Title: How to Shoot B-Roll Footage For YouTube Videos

I'm gonna show you how to shoot B-roll footage for your YouTube videos to make them a lot more interesting, and we're starting right now.
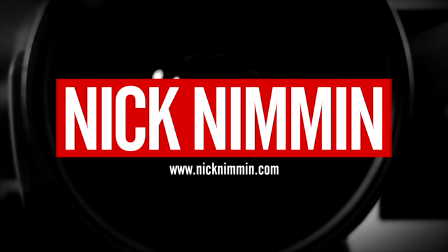(0:05) That's just how it is. Ain't waiting on me.
What is going on? My name is Nick. Welcome to another video. If this is your first time here and you wanna learn how to grow your channel, make videos,
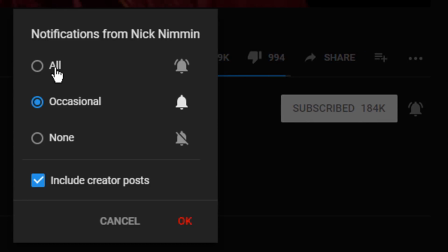(0:16)
and all types of other YouTube related stuff, start now by subscribing and clicking the bell so you don't miss anything. Okay, so if you don't know what B-roll is basically just an industry way or a filmmaker way of saying extra footage that you can use in your videos to make things a little bit more interesting.
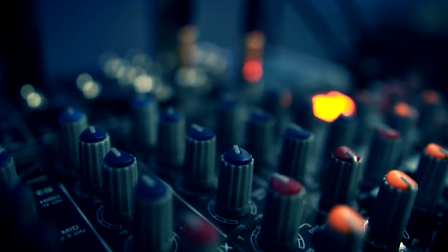(0:30)
As an example, what you are seeing on the screen right now is B-roll footage. Okay, so with that out of the way, how do you actually make B-roll footage? What I'm gonna do is I'm going to explain some conceptual things really quick and explain the best way to set your camera and all of that.
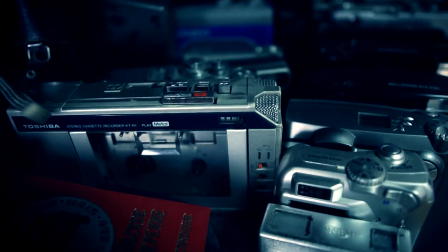(0:44)
And then I'm gonna show you some really cool tricks that can really make your B-roll footage look pretty awesome. First, you wanna think about what it is that you want to show. As an example, if I was talking about computer accessories and I wanted to talk about the best mouse pad that you can get and things like that,
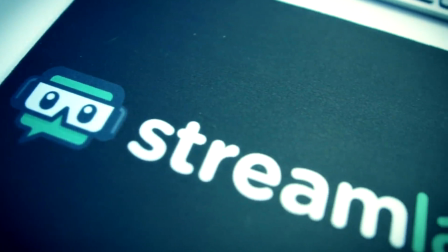(0:58)
then footage like you're seeing on your screen right now would make great B-roll for that.
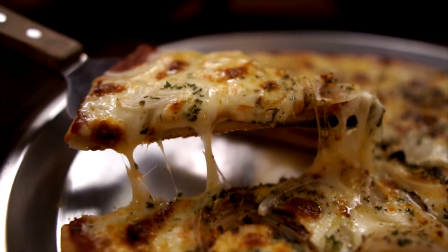(1:02)
If I was talking about eating, then footage like what you're seeing right now would also be a fantastic example of B-roll. When it comes to making B-roll footage, there are some things to keep in mind. As an example, making slow motion B-roll footage is not only is it gonna make your videos look awesome, but it's also extremely popular or trendy right now on YouTube. In addition to slow motion just looking awesome, another really big advantage of using slow motion, or basically taking your footage at a higher frame rate and slowing it down and using it as B-roll,
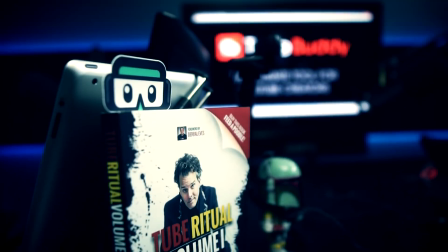(1:32)
is because if you are hand holding your camera when you're shooting the B-roll footage, it can help smooth everything out to where it doesn't look as shaky, which is much easier on the viewer's eyes,
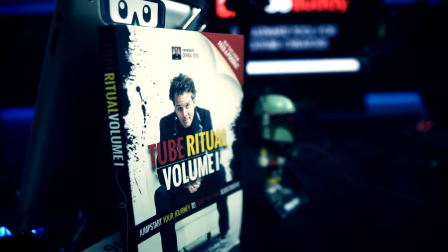(1:40)
unless of course you're trying to have shaky footage for the sake of dramatic effect. To make your slow motion B-roll look awesome, what you wanna do is you wanna shoot it at 120 frames per second or higher, and what that does is that gives you the ability to slow it down to 25% or higher, which can make for some really awesome looking slow motion.
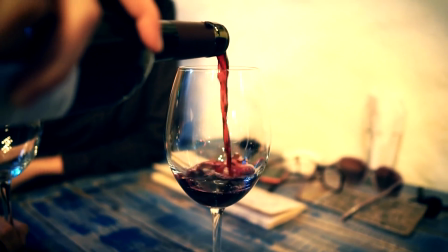(1:57)
And I wanna thank Peter McKinnon and Hollywood for bringing that to all of our attention. Personally, I love the slow motion look.
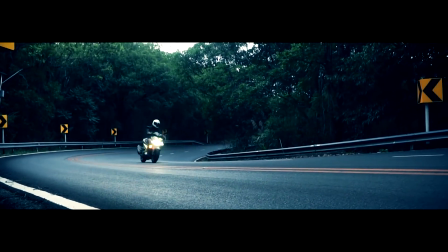(2:02)
I think it looks just absolutely fantastic, makes everything just look all nice and dreamy and all of that.
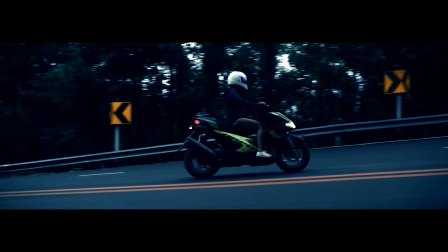(2:07)
But if you're on a phone, you can install the app Filmic Pro, which will allow you to adjust the frame rate on your phone to where you can actually ramp the frame rate up to where you can get those cool buttery slow motion shots even if you're shooting on your phone. If you are a phone user, my brother D actually has a video. I'll put a link to it right up here at the top of the screen, but he has a video as well on shooting B-roll specifically for phone users, so make sure that you go and check that out if you are into the phone thing. Now, if you're wanting to do this on a camera, it's a totally different story. If your camera supports the higher frame rates and you can take it up to 120 frames per second, definitely do it, because that gives you the ability to take it down to really low percentages, like 25%, to where you can make everything just look super dreamy, which is absolutely awesome.
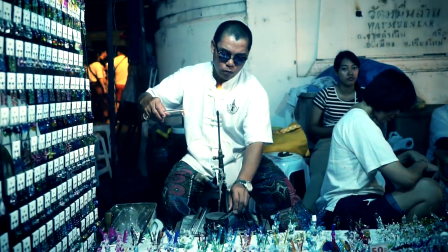(2:46)
Now, if you're doing a street scene or something like that to where you have a static shot and you're just wanting to show the movement in the static shot, in that case, it's not as big of a deal. But you know, if you're somebody that's just kind of running and gunning and you don't have a gimbal or anything like that, then shooting at that higher frame rate can really make a big difference in terms of how that end result comes out when you're finished with that final edit. Now, with all of that said about actually shooting it, I'm gonna get into the tricks right here in a second, but with all that said about actually shooting the footage, keep in mind, you can also use photos and graphics as B-roll as well. So if you've always got your phone with you and you wanna shoot something, you wanna take a picture of something and then use that later as your B-roll, then what can be really effective for that and bring that photo to life is to add some pan cropping to it or some zoom cropping
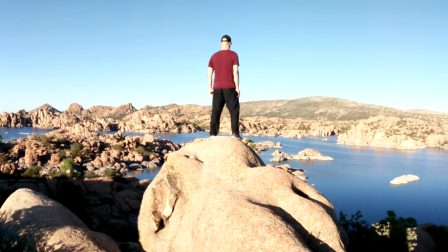(3:27)
to it so that it makes everything look better instead of just having a static image up on the screen. Now the fun part, a few tricks to help you shoot cooler B-roll.
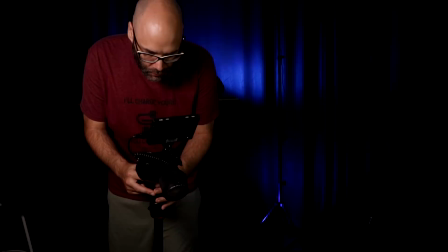(3:35)
The first one I'm gonna show you is the tripod tilt. This is gonna give you a smooth overshot instead of having something that's more static.
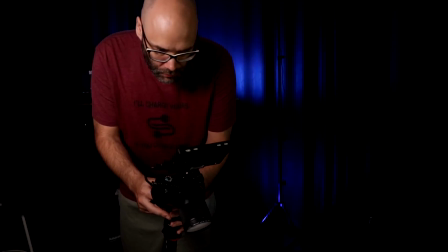(3:42)
This adds a completely different feel to the footage. What you wanna do for this is put your camera on the tripod, focus the camera on the object that it is that you're wanting to shoot,
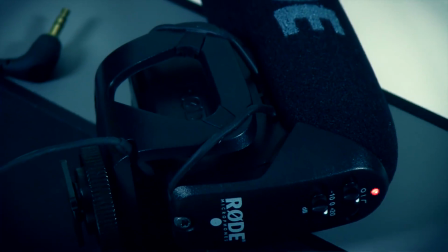(3:50)
and then just tilt the tripod, and it kind of gives sort of a flyover effect on the object that you're shooting.
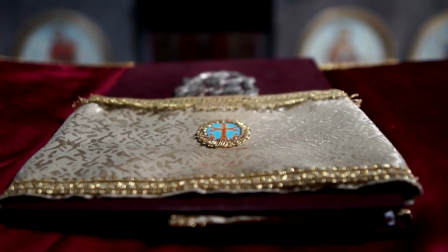(3:57)
Next up is the super tack sharp focus out of just a full complete blur trick, and this one is absolutely awesome. In full disclosure, I got this one from Daniel Schiffer.